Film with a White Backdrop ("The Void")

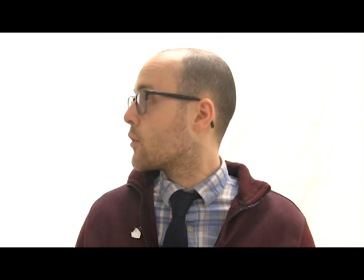[0:00]
In this video, you're going to learn how to put your subject in front of a totally blank, white background.
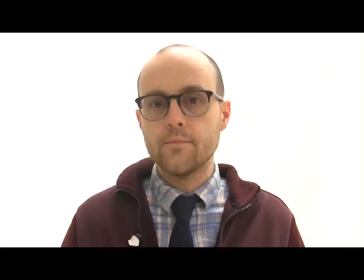[0:05]
I like to call it the void. There's nothing here, just the subject of your video.
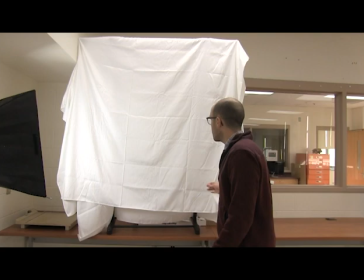[0:10]
The setup for this white backdrop is very simple. You're going to need some type of white fabric.
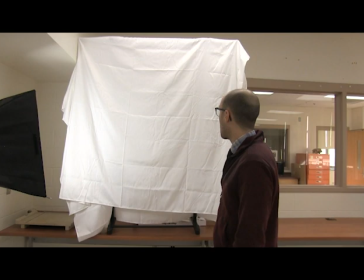[0:18]
A sheet will do. You can find photography backdrops online. Okay, you're going to need something to stretch it over.
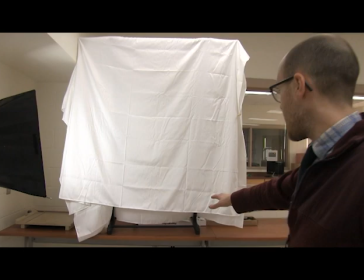[0:24]
I'm using my $15 laundry rack from Target. I've just draped it over that. I've elevated it quite a bit here. That's a table back there.
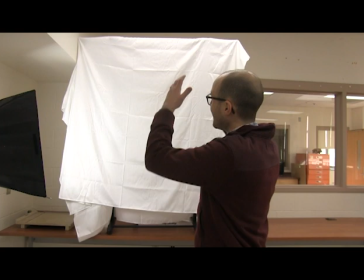[0:32]
You can tell when I stand in front of it because the way I'm setting this up, I can't use the full length of the fabric.
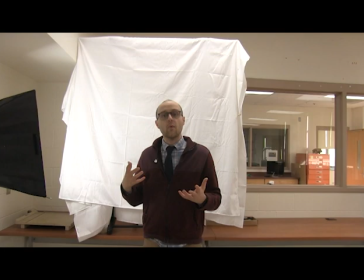[0:38]
So I'm going to use this for shots that are from my waist up.
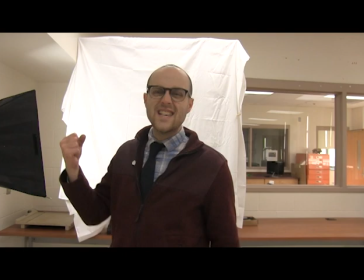[0:42]
If I wanted to do a full body on the white void, I would need to hang this in a bit of a more efficient way so I can use the entire white fabric.
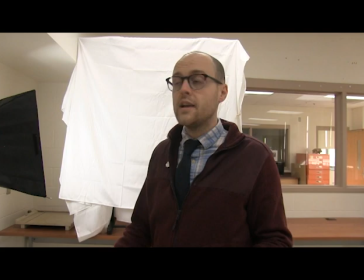[0:49]
But this will do. I'll just move the camera closer or zoom in when I'm ready so that fills up the entire space of the frame.
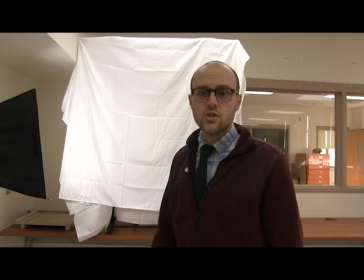[0:56]
Okay? You're going to want to light that fabric with some type of light. I'm being lazy here. I should have two, one on both sides, but it works okay with just the one for now, plus the lights in the room.
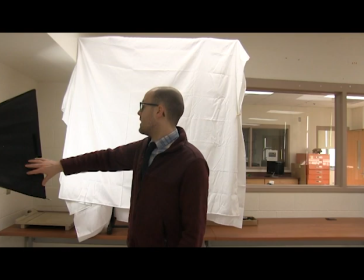[1:06]
Okay? And you want that light to be kind of close to the white backdrop,
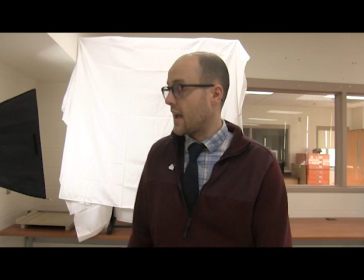[1:11]
so that there's room for your subject, me in this case, to be in front of the light source.
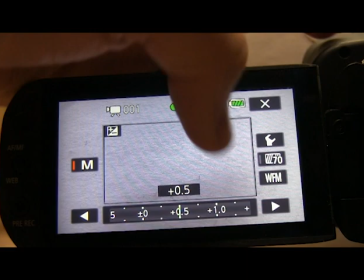[1:17]
Then you're gonna turn the exposure way up on your camera, okay? Because that's gonna let more light in,
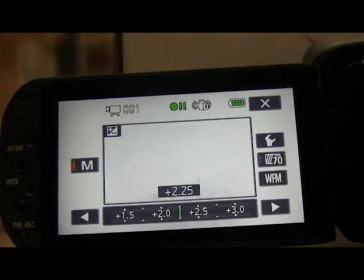[1:23]
so all the light coming off of that bright white sheet will just get brighter and brighter and brighter until you don't see these creases, until you don't see these shadows,
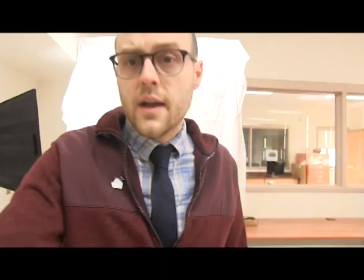[1:32]
right? It'll just be solid white. So turn your exposure up, and when I do that, I run the risk of making myself overexposed.
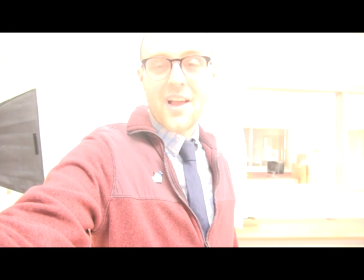[1:40]
Here, I'm going to turn my own exposure up right now, right?
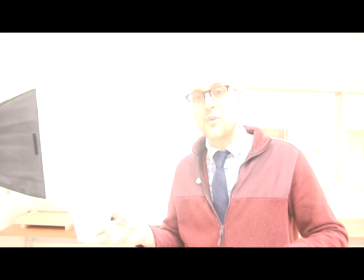[1:43]
And as I turn that up, as the white sheet washes out, so do I. So I have to be really careful with this.
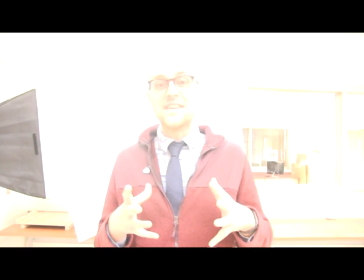[1:49]
And when we get our camera placement correct and our exposure just right, you'll see that it doesn't look this bad.
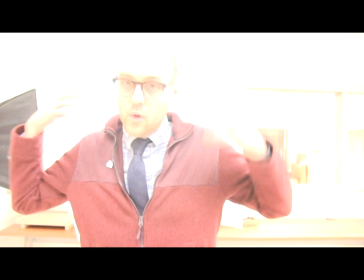[1:55]
But this is bad. And that's a reason that we want the light source to be behind the subject if possible, okay?
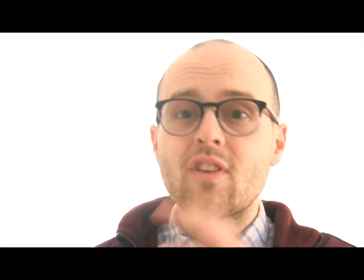[2:01]
Because if it's in front, we're both lit the same, me and the sheet, we're going to both look like this. And you end up with something like this.
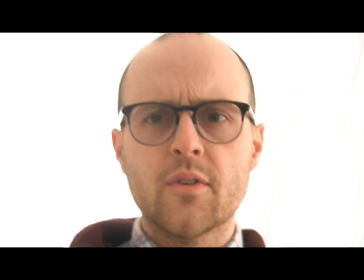[2:07]
It's almost angelic. And obviously you need to adjust that exposure. If it's a little too bright, like I might be right now, you can always lower it just a hair, play with your lighting, see what you can do, okay?